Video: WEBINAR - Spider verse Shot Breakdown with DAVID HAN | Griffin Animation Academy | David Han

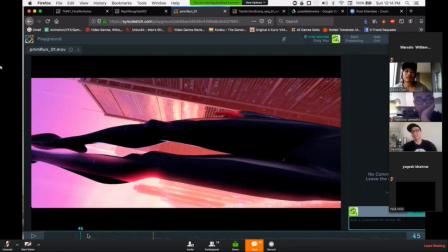Some people would say that that's a waste of time for them. But to me, that's such a vital and integral part of the animation because there's a lot of mental processing and thinking going on
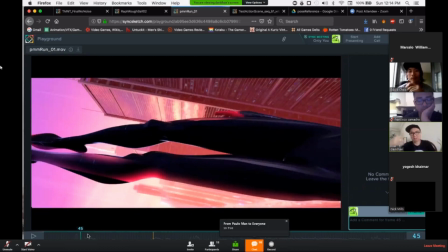and all that thinking that you're doing that I was doing like before I actually got into the shot you know one way or another you're going to have to do that thinking at some point it's either before you animate like when you're buying your shot or when you get into your shot when you start animating
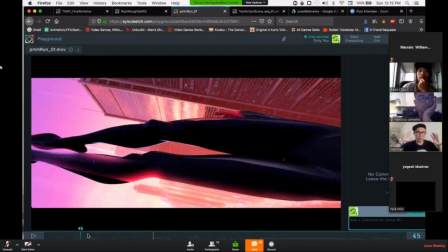you're going to have to figure it out so what I do is I try to figure out as much as I can before I actually get into the shot that way when I start animating the shot it goes as smoothly as I can make it go.
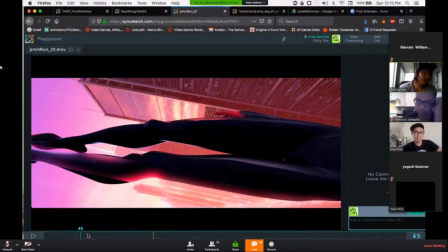Yeah, you're trying to visualize it by embodying it, I guess almost by breaking it down in your mind. And it's not just because you're not setting keyframes in Maya doesn't mean that it's a waste of time.
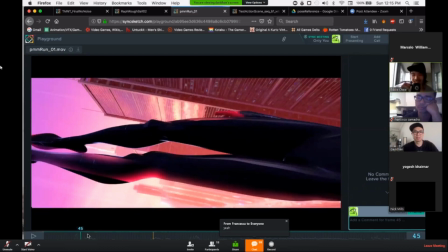So that's production. Yeah, I mean... technically you're not getting things done in the long run like you know it's all the same process just because you're not
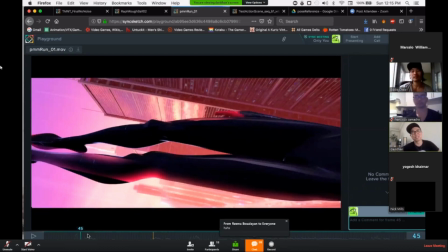actually working and doing stuff doesn't mean that you're not getting things done by sitting there and like reading things out yeah so a lot of the stuff that I described in the TMNT animation I
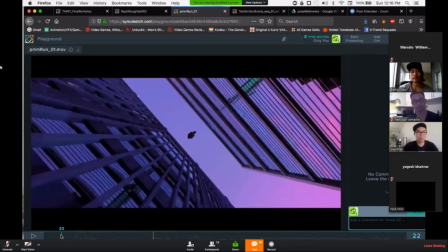did the same things here so I don't I don't have a playbust here but this
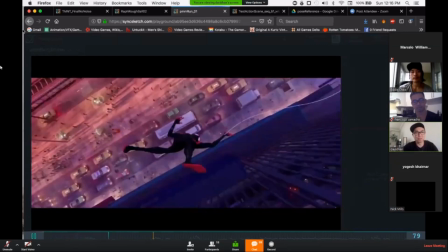this shot also started off with just a sphere and
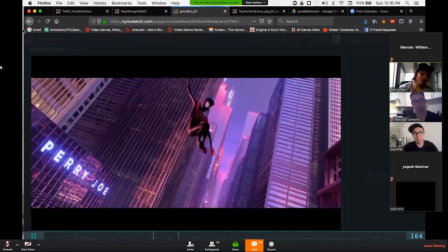did you have layout or did you create it that's a question from phones
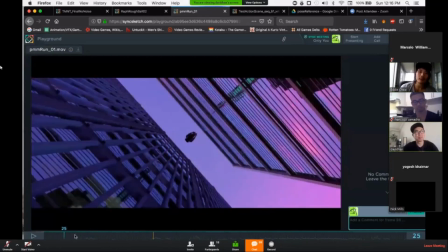or it was so I could basically had to redo
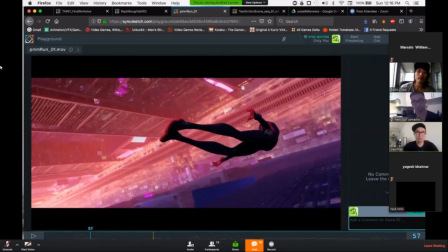a lot of the camera myself because I don't want to you know knock on
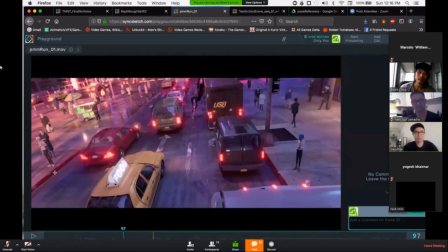layout or anything but you know what they had just wasn't usable for this
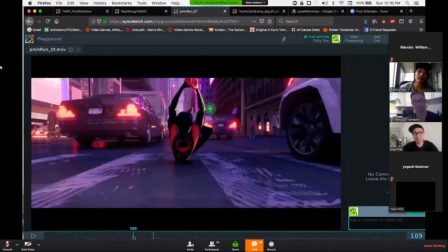yeah it wasn't dynamic in that's made just it wasn't dynamic enough and when you have
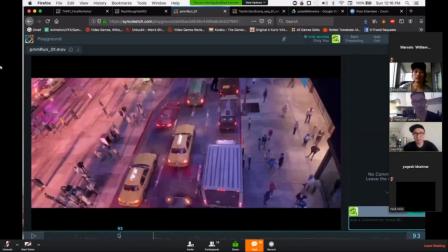an action with a character moving this crazy distance
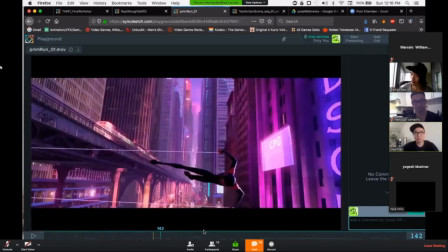you know he's basically like going across the entire he's going across city blocks and stuff
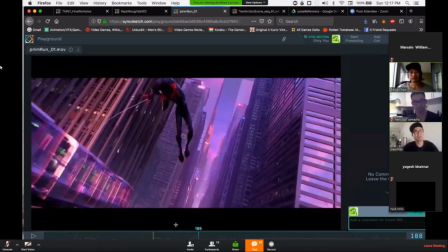and you're you know when I got the camera I was like this
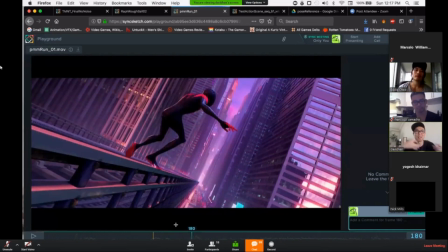isn't this can't work because it's not accurate it's not correctly showing how far you should be going and you know it was also I guess at the layout stage
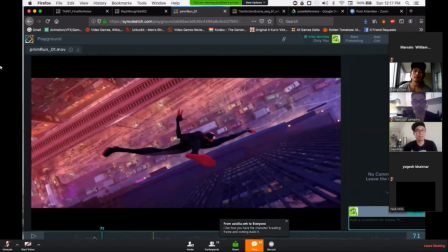it was also made kind of it was kind of vague what he was doing so a lot of the specific actions of the cameras and stuff I had to do myself
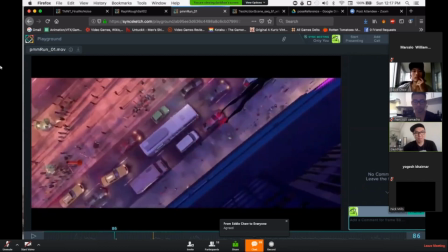again it's not a knock on the other side we
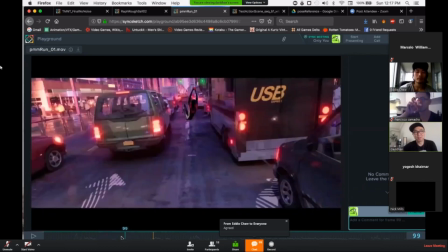also they had a ton of stuff to do and
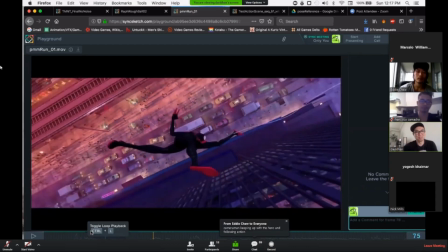not a lot of time to do it so I totally understand did you
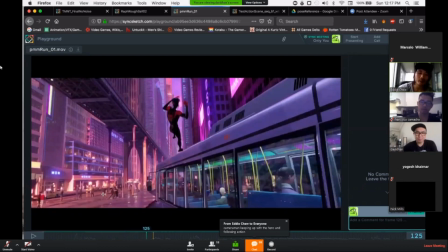use your camera setup where you would kind of have the pivot on the character so and lock it in.
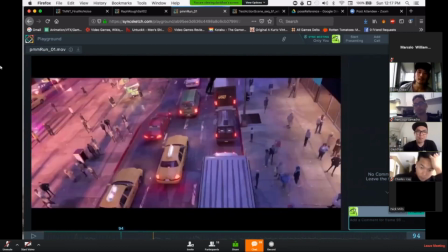This, for this, I think I remember at certain points the character was parented to the camera.
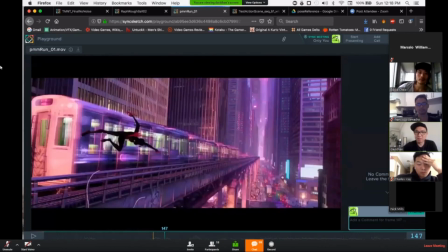So, for example,
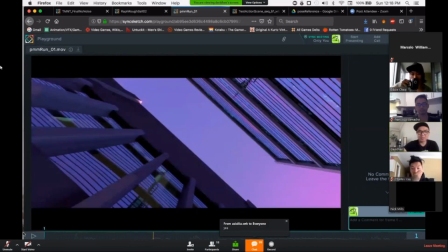a lot of it is just a regular camera and a regular character.
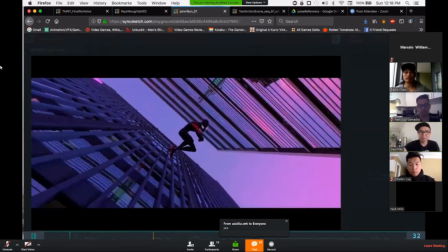Like this, for example, there's no parenting or anything going on.